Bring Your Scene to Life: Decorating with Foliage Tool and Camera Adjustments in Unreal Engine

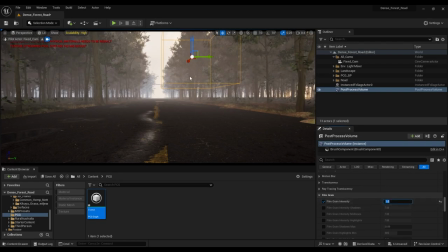This effect adds subtle noise to the image, reminiscent of traditional film grain, enhancing the cinematic feel of our scene.
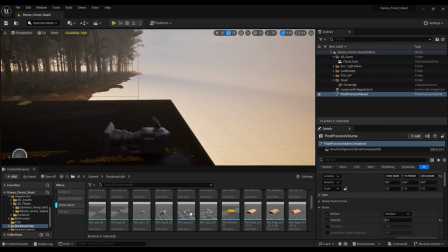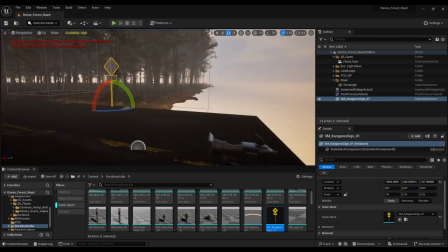Adding a kangaroo board sign to the road. This sign, downloaded from the marketplace, adds a touch of realism and character to our scene.
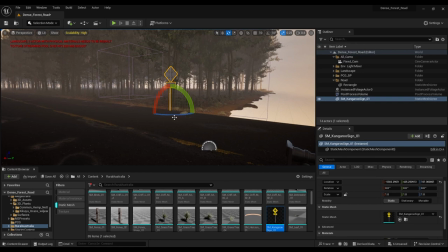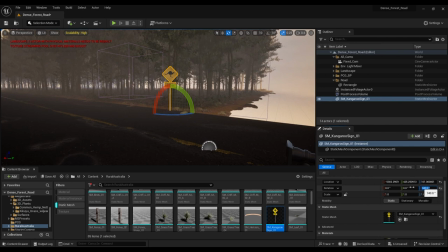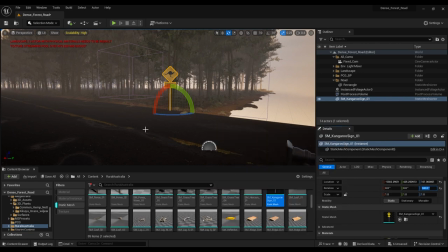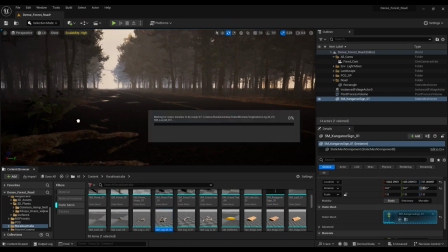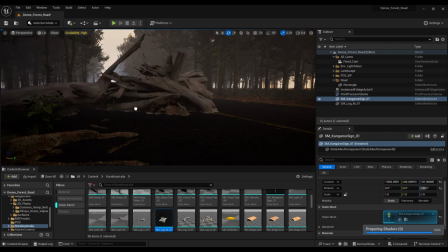Next, I'll drag another mesh from the rural Australia pack and position it at the edge of the road. This additional detail helps to further populate our environment and make it feel lived in.
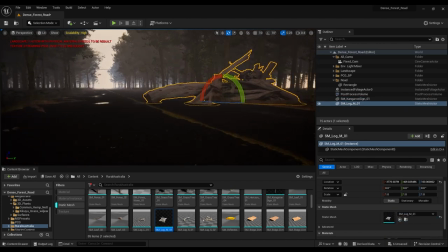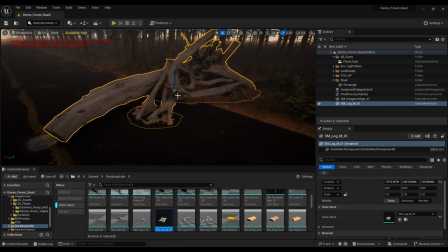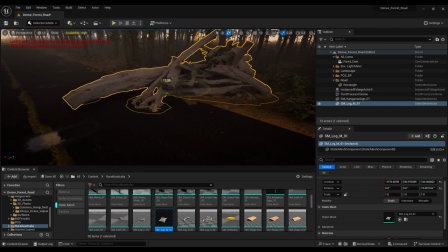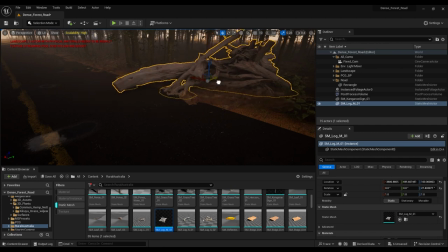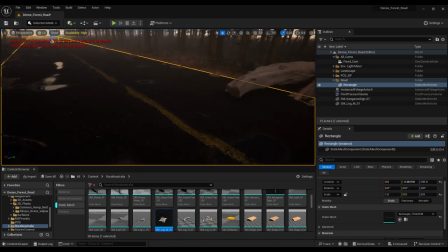Finally, I'll finalize the position of the mesh, making sure it blends seamlessly with the surroundings and enhances the overall composition of our scene.
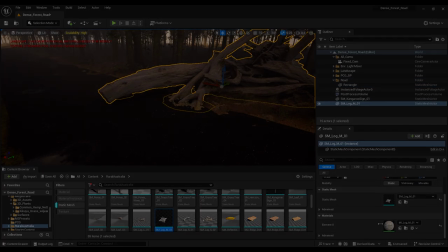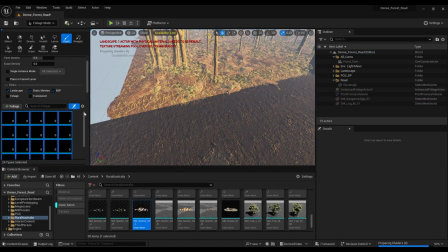Select the foliage tool and add three different variations of fallen leaves to it. These variations will add natural detail and texture to our environment. Next, I'll access the attributes of the foliage tool and update the minimum and maximum scale size for the fallen leaves.
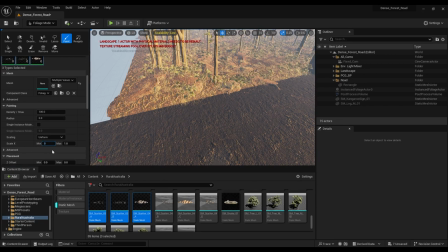This allows us to control the size variation of the leaves for a more realistic look. Before we begin painting, I'll adjust the brush paint size to ensure that it's suitable for the scale of our scene. This ensures precise placement of the fallen leaves along the edges of the road.
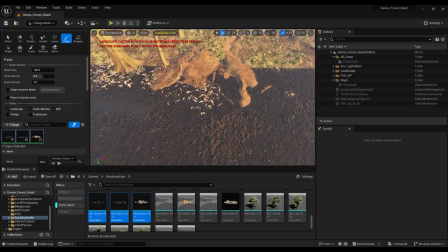Now that everything is set up, I'll start painting the fallen leaves along both edges of the road.